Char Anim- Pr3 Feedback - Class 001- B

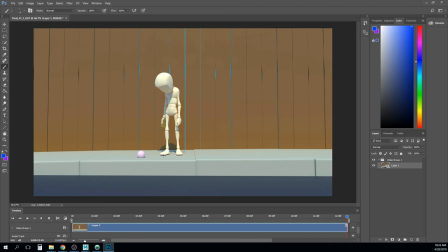yeah i think so i mean other than the little camera things and the the foot thing where it's kind of floating and of course i know you're wanting to melt
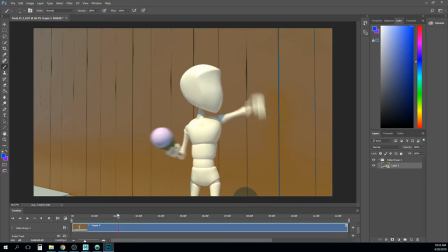the ice cream a little bit this one came out pretty good um a couple of little things i would note
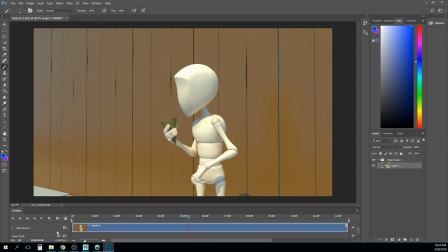um is to make sure that like this make sure nothing ever completely flattens out so it almost feels like he's got a lot of chest motion and then it stops right there and then it feels like that upper chest control and the hip control is just complete so it feels like you know
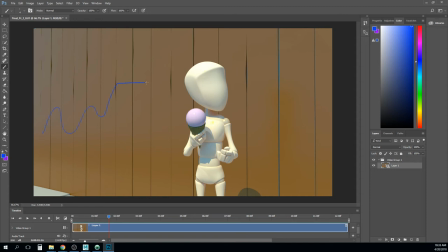you got this curve you got this curve and then it hits here and it's just like completely flat right um on the chest and the hips and what you really need to do there is just kind of go past it a little bit and then kind of just kind of keep it swaying
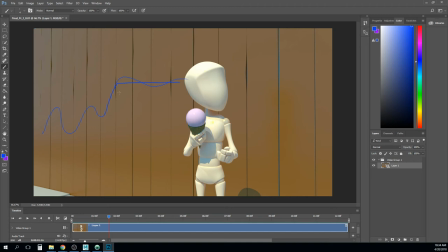just a little bit just to keep it alive right um and like you just kind of feel it like hit a wall when he
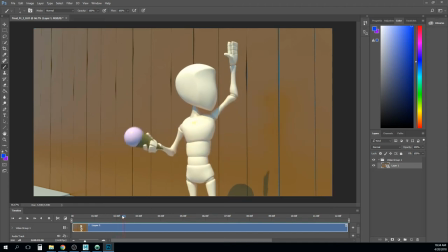stops one of the things that's beneficial with that is like right here where he pulls his arm up like you can kind of dip this shoulder down as is his anticipation and that way when it goes up you can sort of pop up into this up point right and then almost
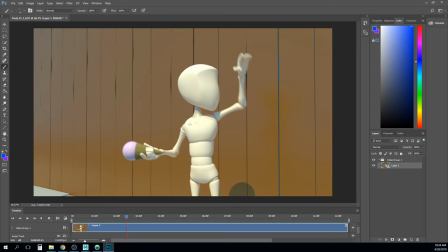settle back down like from an overshoot like you you go up past it and then back down again um i feel like these two little arm raises here at least the second one from like from
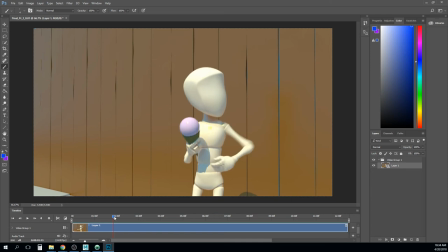really it rotates up right there but then from
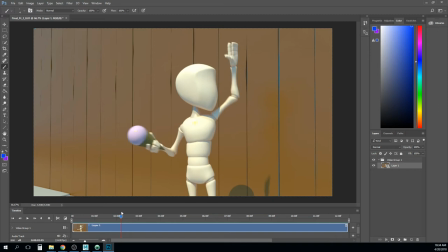there it feels like it sort of stays so i think take it up higher come back down and i'm also i'm mainly talking about this piece here you know bring it back down so it's really in this direction here um and then as he goes back up like the you know this still just stays the same again bring that back up and back
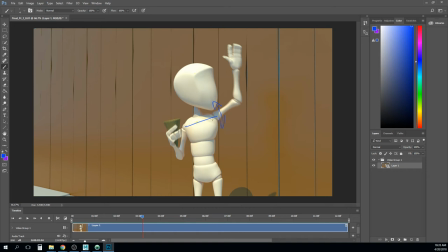down so just kind of a little bit more with rotating in this thing to show a reaction to that quick arm motion right now that's feeling kind of static I think it'll loosen a lot of stuff up there for you
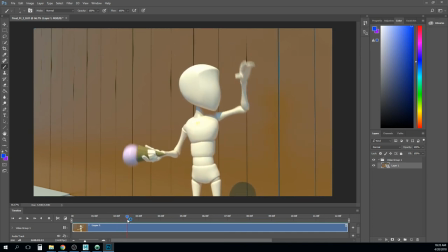um I like what's going on with the ice cream cone I think you could maybe even still pull it back just a little bit more maybe like to something like this
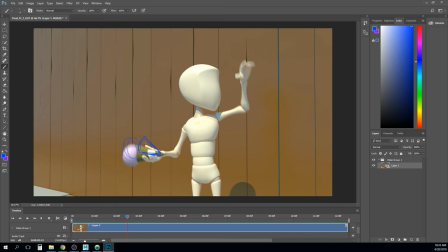right that way when it's falling off makes sense still yet um like i think you got you got some room for error there to sort of play around with but that's just shifting a curve um i think how you come back
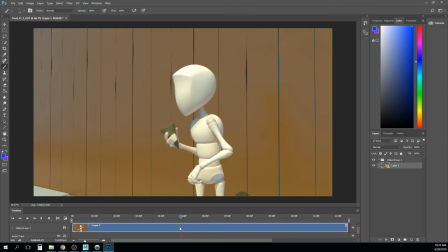to the ice cream that one's a hard one because i really don't know what's in the character's head like is he still thinking is he still thinking about jimmy or is he still thinking about um or is
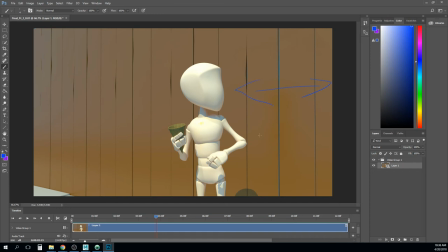he starting to shift his attention to the ice cream right um so like whatever that is like there's like some prep involved in that right i think that you're having this arm react and instead i would have this arm sort of set up in anticipation for it right so if he's going back
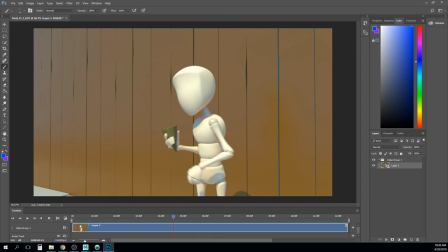for yet another lick like he's gonna go straight into licking the ice cream like start to prep this hand as if it's gonna bring the ice cream up to his face right maybe it starts to pull it out here get it ready to bring it in and then as soon as it brings
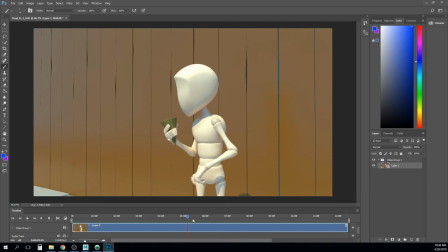it in it's like wait it's empty like it gets it to right here or maybe even like tries to lick it and it bumps into his face or something something in there to um to show that this hand thing i know we we kind of some some people kind of mentioned that like to make that i think
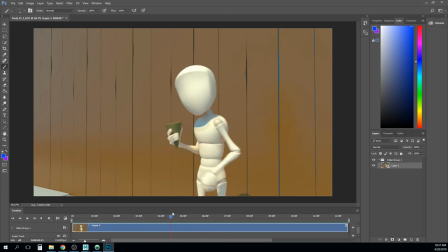i would i would take that out or i would blend into it in this motion all right i'm not reading it as surprised because it's the only thing that is moving and i think his head would sort of you know do like a little pop a little double take um if
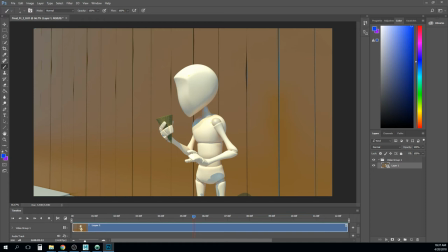that was him you know being surprised i i think that what you're really going for or what i think reads better is he's expecting ice cream and when he gets here um his little brain is churning right he's like he's like you know a
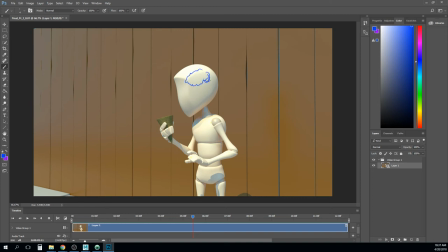little brain in here being like where's my screen and like it just sort of froze up his entire body as now i want to draw a brain um as it sort of froze up his entire body while he's like thinking about ice cream um and like he can have like this hand posed to me read as back
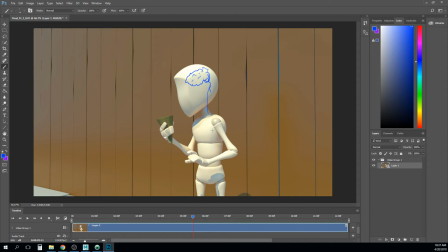to eating ice cream not what like um like it's almost more like it's stopped mid it's like you stopped mid breakdown right and he just froze because he's like where's ice cream um and his you know just sort of a back and forth now between what he sees
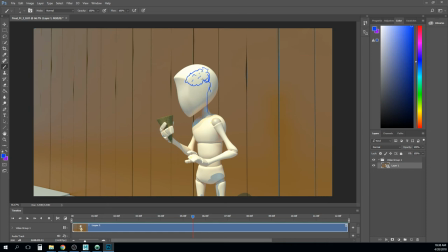what's going on his brain what he sees what's going on his brain um and then that really helps for when
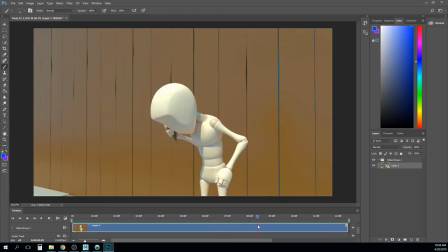um he's like he's like putting two and two together and then he looks down when we see the ice cream we see it next to his feet i would maybe
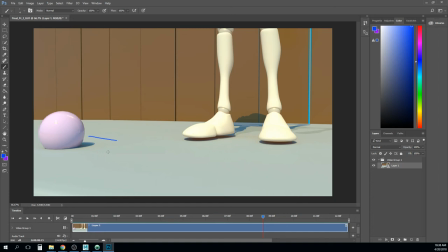scoot in just a touch that was terrible come on greg oh maybe scoot it in just a touch more um just keep it a little bit more in the frame um scoot
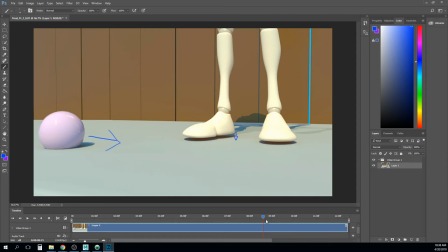that down just to touch more too um oh man i know you know that already i'm sort of picking now notice that see what's happening in your shadow back here um play around with that like you're wanting your character to seem alive i think
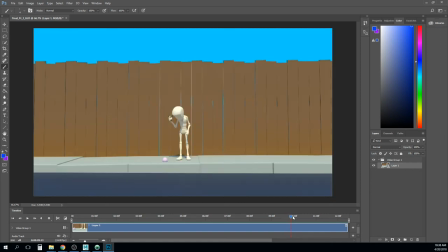what you're actually seeing is the shadow of him putting his hand down and so that's why i think maybe this shot that you're you're getting
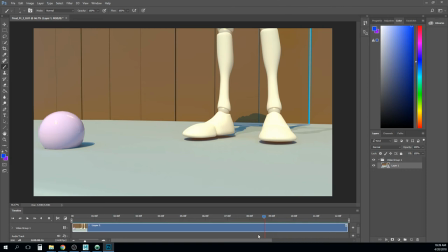here i would just put that later in your timeline so you can do whatever you want to with the shadow um this